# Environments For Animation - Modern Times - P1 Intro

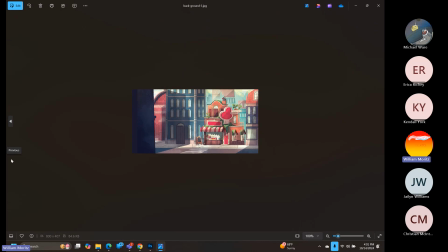You could do London, you could do Tokyo, you could do Thailand if you wanted to, going down the street in Thailand. But we're going to be applying this to the urban effect. This one, or sorry, with the parallax effect.
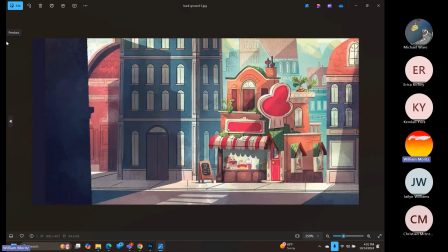So this is another cool one where it totally takes on the rendering elements from the 1940s and 50s project. It doesn't feel immediately quite as modern because we're missing the telephone poles, the signage,
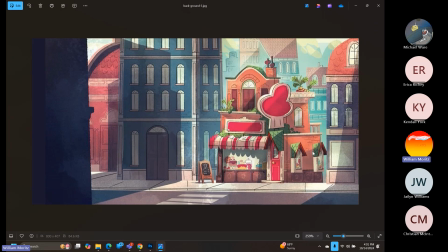but it's doing a good job of rendering a complex city scene in a very simplified fashion. And you can see that they're using the offset lines that we saw from the 1940s and 50s project,
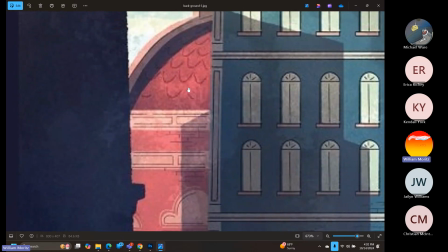choosing where to just be able to add line work, but there's still a sense of shadow and space that's happening within that environment.
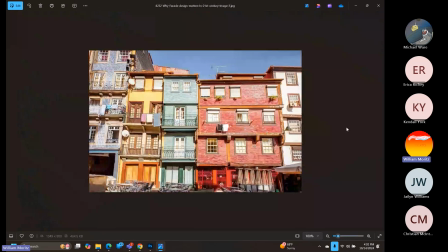This one's pretty cool as well.
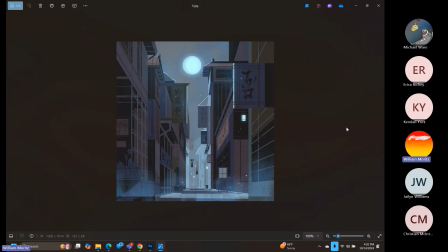Pretty nice. Oh, all right. So this is a cool one.
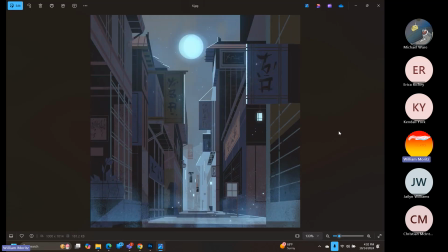If any of you guys are thinking about doing a street scene at night, I think that this one is handled exceptionally well. I would take a screen capture of this example file with the dark sort of reds, the grays,
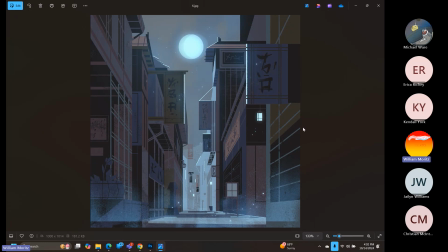the shale colors that are happening with it. Notice that we still have the atmospheric perspective that's existing. So even as it moves further back, instead of going to totally black, we've used a night sky that's got some brightness and some middle gray to it. That's a sort of a cool blue. And that cool blue isn't just cool blue. There's a few other colors that are happening in there. So there's also sort of a tan color and mixed with the teal blue, but it works really, really nicely for giving a nice full moonlight scene.
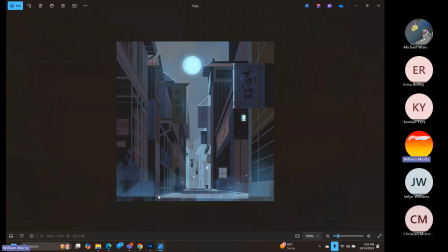They're also using a little bit of city fog within the space down at the ground that I think is working really, really successfully. And, even though it's at night and it reads that it's at night,
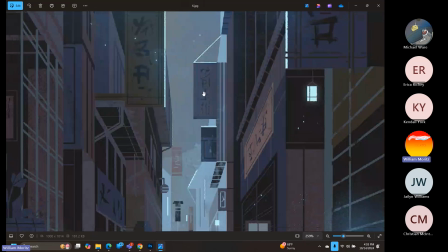we've still got harsh highlights that are going on for where the moon is actually hitting these different building spaces, and it just looks grand.
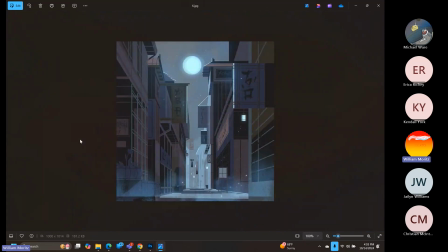I think that's a really, really cool example.
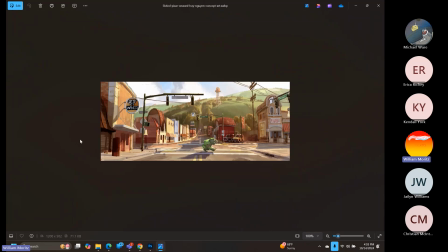Oh, so here's another neat thing to think about within this project. So, we've talked about having it being outside of a city center or an urban environment. Yeah, you can do a city skyline within the background. I've done quite a few of them.
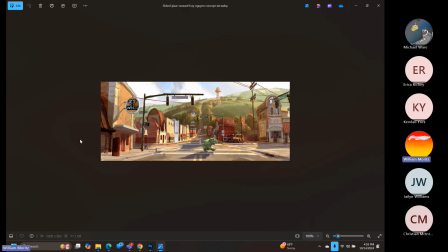They can take a little bit to make the shapes for each one of those buildings back there in the background,
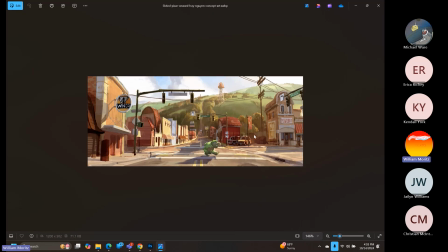or you know you can also do nature as well.
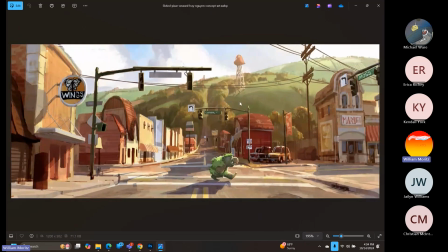So you could do mountains within the background or some big green fields, or maybe there's, like they're out in Colorado or something, and this is in Boulder, and you can see all the rock formations off in the distance as well. And then maybe there's a little bit of cityscape just to give you the idea that there's some bigger ones that are starting to come up.
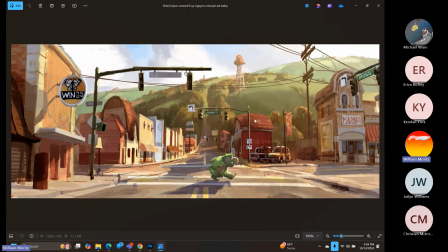But having a nature background within these scenes also can work really, really nicely to give you that far off distance that you're looking for.
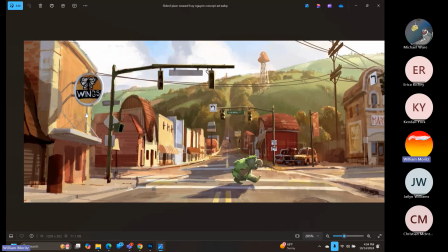I thought this was pretty fun. So instead of chicken wings, we've got butterfly wings here. Haha, funny.
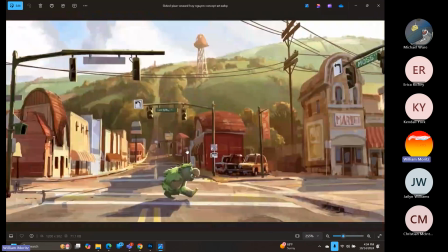Um, yeah, and this again is a really, really nice rendering.
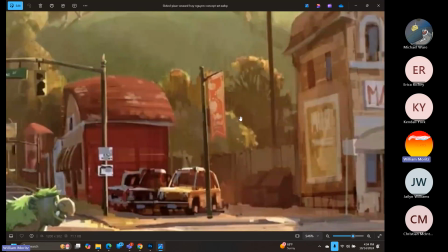So we're already starting to introduce some of that atmospheric perspective back here, and this is top-notch,
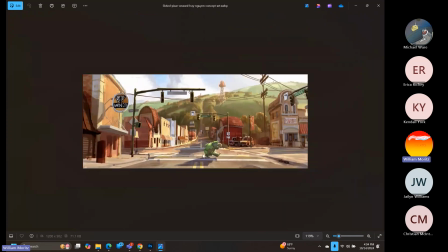world-class stuff for this rendering that's going on, even though it's still extremely loose.
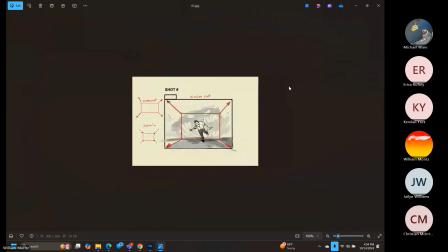Oops, I don't know what I just did. All right, I think we're at the end of the example files for now. So I'm going to switch over into Photoshop. And yeah, let's talk through the Photoshop portion of this.
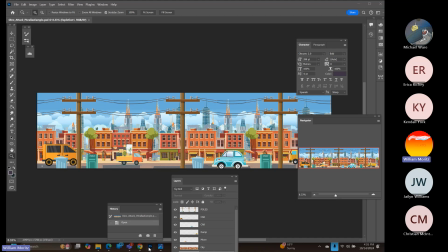So while you're setting up your painting files,
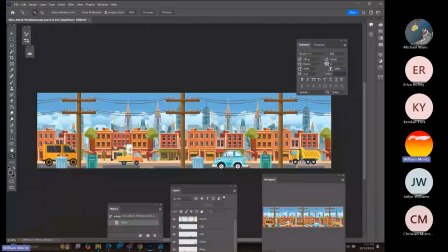the important thing to remember for this project is, okay, I did not paint all this stuff.
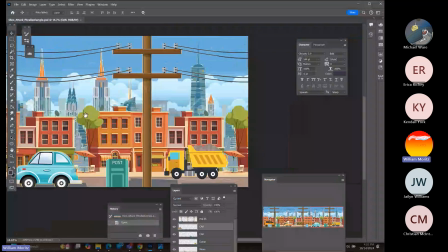I think I downloaded this from some uh, clip art site and just assembled it all together very, very quickly in the past.
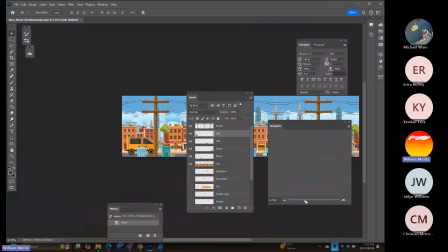But this will give you a good idea of what's going on. So your scene that you're going to be rendering is going to be 1920 by 1080 within After Effects.
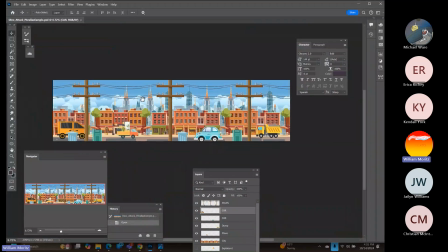However, you are the artist.